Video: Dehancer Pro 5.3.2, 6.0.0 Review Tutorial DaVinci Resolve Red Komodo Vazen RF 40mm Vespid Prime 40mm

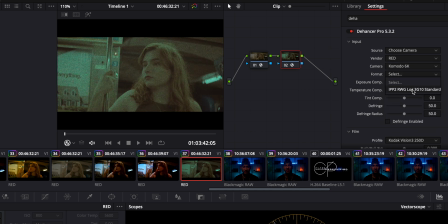(4:08)
and then the format is IPP2.
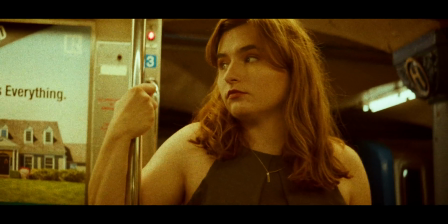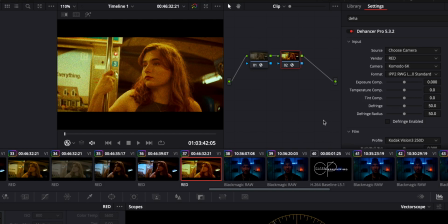(4:21)
For the exposure, I leave it at 0. And for the temperature, because this image is very warm, I brought it down to -30.3 to give it a cooler, more neutral look.
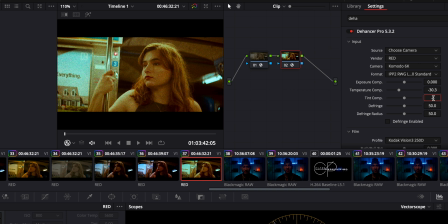(4:42)
The tint I brought down to -0.9. Defringe 47.7.
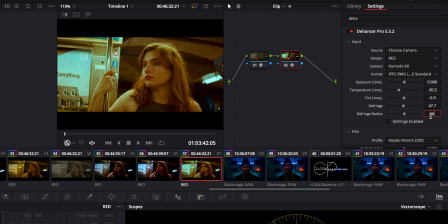(5:00)
and the defringe radius is at 66.9. Now for the film profile, I usually either go with the Fuji or Kodak.
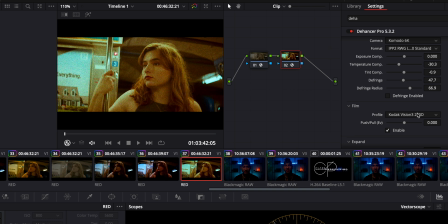(5:19)
Those are my two favorite film stocks. And then you have a plethora of options within those stocks that you could choose.
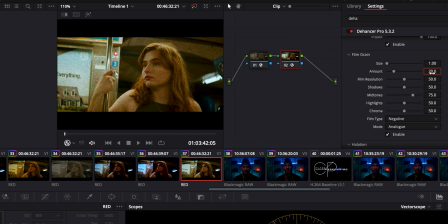(5:34)
After I've chosen my camera profile, I tend to bring the grain down on all levels, all the way down to about one or two, depending on your taste. Because when you open Dehancer, the grain is usually set at default, which is really high.
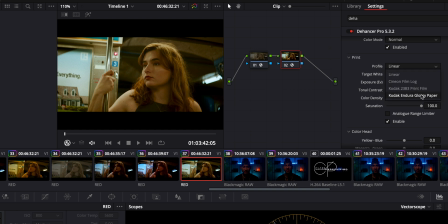(5:56)
Then I choose the print, which is usually Kodak Andorra glossy paper, because it has a very shiny, glossy look that I find aesthetically pleasing.
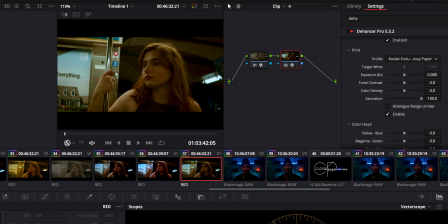(6:11)
And this look is often used in big budget network television. But if you're looking for something softer or a little bit more retro, you could always change it.
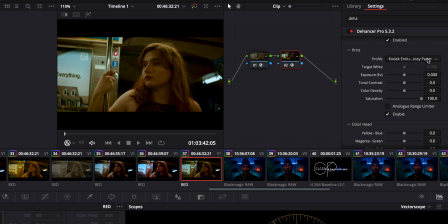(6:30)
The other prints you could do, and we'll go through them, is linear,
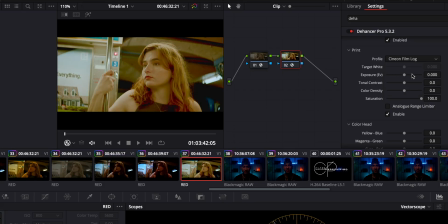(6:38)
Cineon film log,
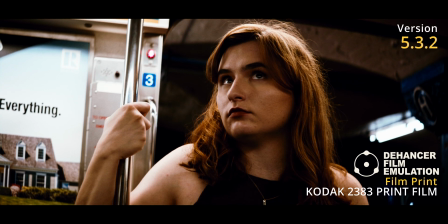(6:42)
Kodak 2383 print film, and my favorite, Kodak Andorra glossy paper.
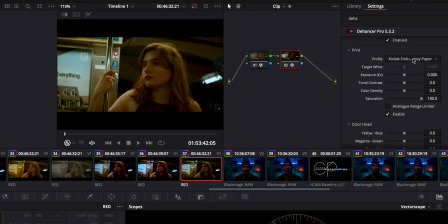(6:49)
I find that the two most popular prints are the Kodak 2383
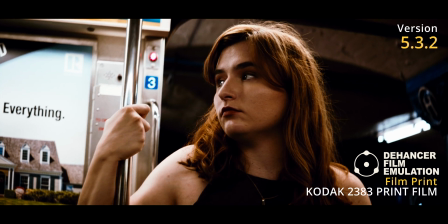(6:56)
print film and the Kodak Andorra glossy paper.
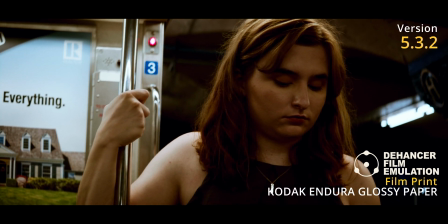(7:03)
Now, as you could see, the Kodak Andorra glossy paper darkens it a little bit more and gives it more of
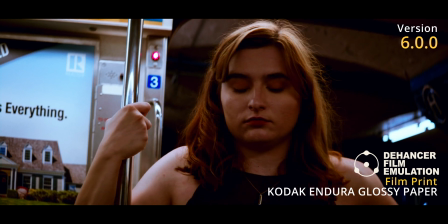(7:11)
a contemporary, more modern look that's used in all the big budget film and television these days.
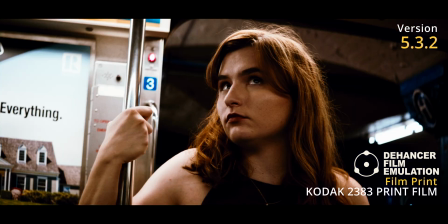(7:18)
But if you want something a little bit more soft, you can pick the 2383 print film.
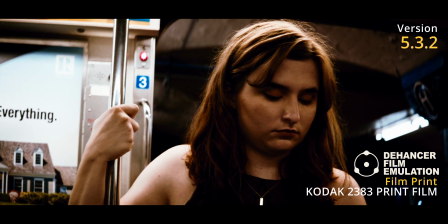(7:25)
And by doing so, that brings the exposure up just a little bit.
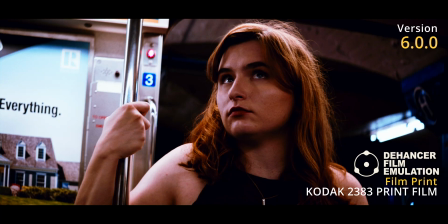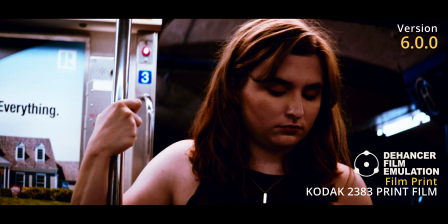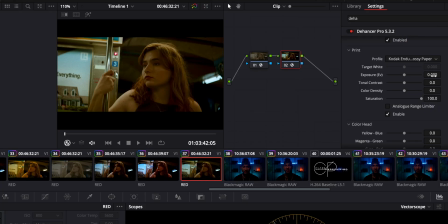(7:40)
Now, a little bit of a pro tip. When you're filming, I find it's always important that while you're filming, to expose an extra stop or two.
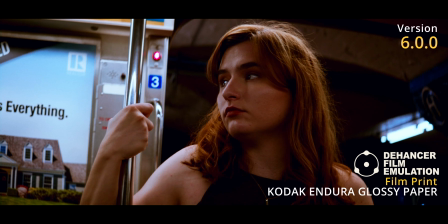(7:53)
The Kodak Andorra glossy paper will typically bring the exposure down,
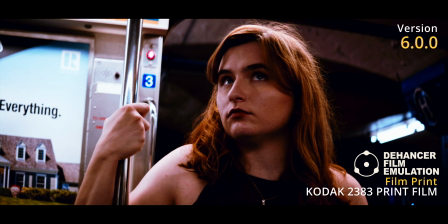(7:59)
while the Kodak 2383 print film will bring the exposure up a little bit.